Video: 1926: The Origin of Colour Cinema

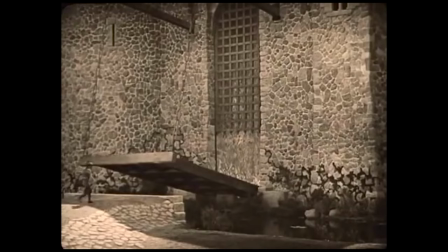Due to the difficulty keeping the Technicolor camera in focus,
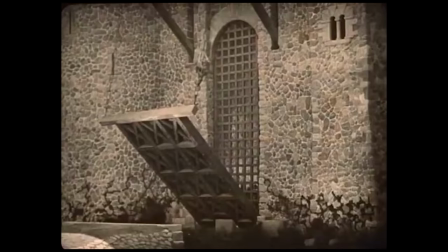Fairbanks had to tone down some of the complicated action sequences seen in films like Robin Hood or Zorro,
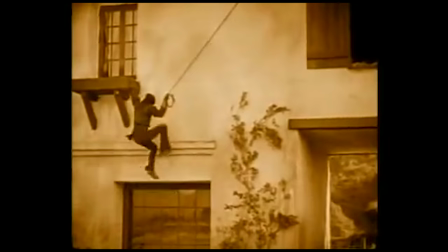in favour of a more straightforward action-adventure film,
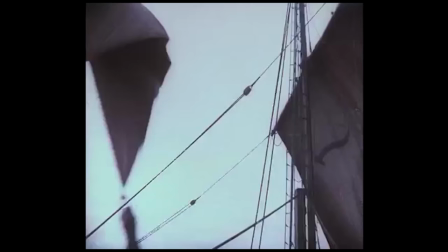with a focus on a strong story and a smaller number of heavily choreographed action set pieces,
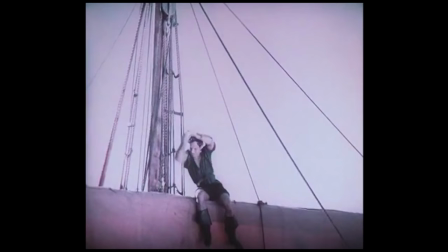including the first instance of a pirate sliding down a sail using his knife.
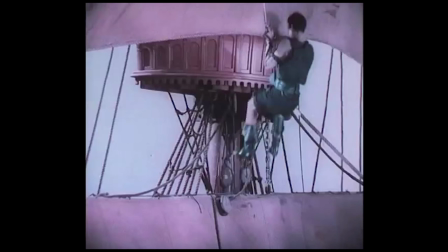Fairbanks spent considerable time and money on colour tests for the film.
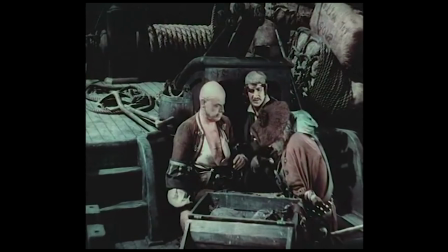One of the issues with Technicolor Process 2 was that it could only replicate a small portion of the colour range.
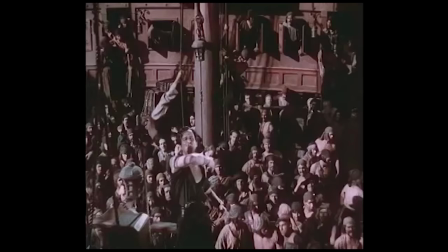Green and red filters were chosen because they gave a faithful representation of human skin tones, but blue colours were difficult to reproduce on screen.
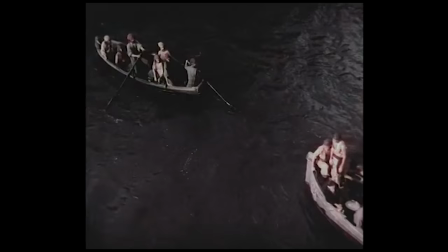That's why the characters and their clothes seem natural, but the sky and the sea come out almost black. However, by selecting the right colours to put in front of the camera, something like blue could be produced,
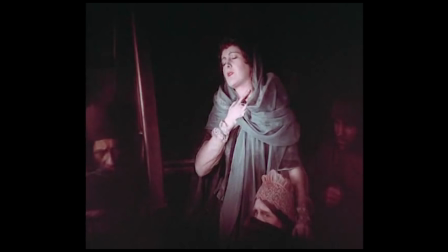as seen here in Fairbanks' love interest, evoking images of the Virgin Mary and giving the impression of innocence.
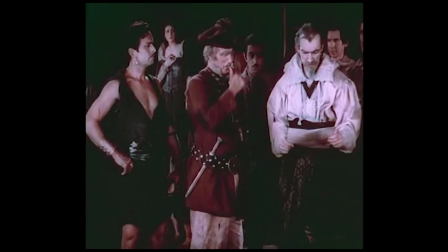Similarly, both Fairbanks and the pirate captain are shown in dark black and green, whereas the innocent captain of the captured ship is shown in white.
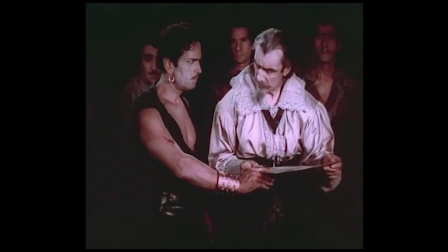While by today's standard this may seem a little crude, for the first time filmmakers were using colour to tell us something about the story. Thanks for watching 100 Years of Cinema. Let me know your thoughts in the comments below, and be sure to subscribe so we can travel through the next 100 years of cinema together.